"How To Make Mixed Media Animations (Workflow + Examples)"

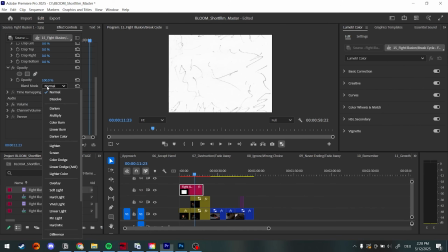(28:24)
We will scale this up and then we can see in blend mode
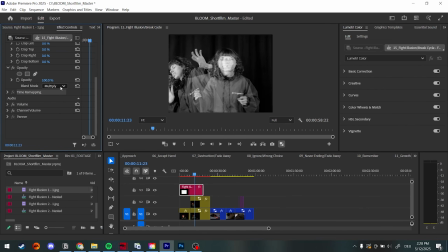(28:35)
what works here. Oh, divide is also kind of interesting, but I feel like for these,
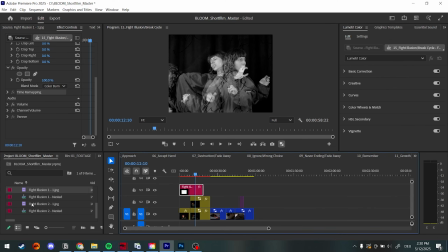(28:51)
I think for this one I'm going with color burn because it has a more of like a darker look, because this one is on black,
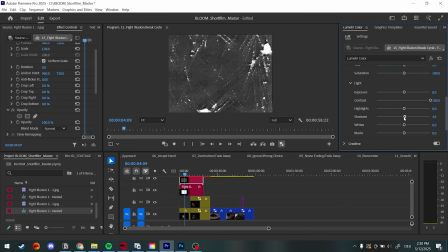(28:58)
and I think to make it a bit clearer I will up the contrast, define the shadows a bit more and the blacks, so we really have more of the scratching texture in there.
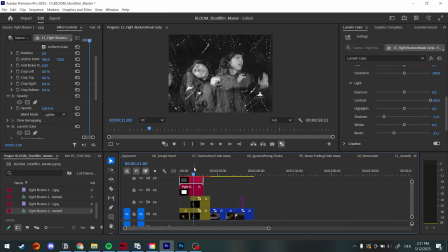Well, you can do a lot with blending modes when it comes to mixed media when you want to add texture to your images. And I definitely recommend, if you start doing this, to just play around sometimes with this and see what works, see what doesn't. And sometimes you can just also find some really cool, interesting effects.
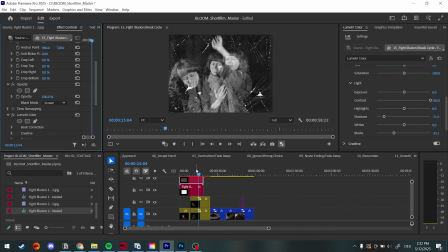(29:40)
I feel like I'm almost going for screen here.
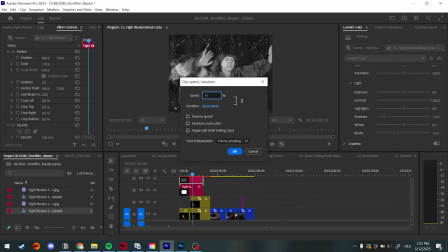(29:45)
And in my case, I actually want to make the footage a little bit faster, making it a little bit more chaotic. Yes,
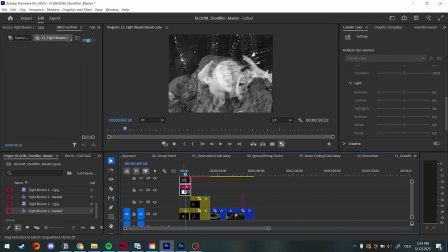(29:52)
yes, yes, this is amazing. So now I'm just duplicating these.
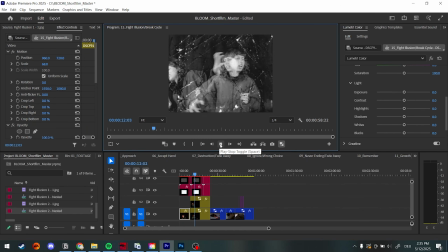(29:57)
That looks nice. And that's basically how I got the textures onto this film passage. And it looks pretty cool. It looks very rough. And then of course we transition to the end after that. I hope you enjoyed this in-depth video about how I make my mixed media animations, and hopefully I was able to help some of you guys who want to get started with mixed media animations. If you guys have any questions after this, please let me know in the comments and I will try to answer all of them for you. Make sure to check out the rest of my channel and also my short film Bloom for what I made all of those animations, and I hope that I will see you in my next video, and until then, bye bye! Okay, this was an awkward goodbye wave.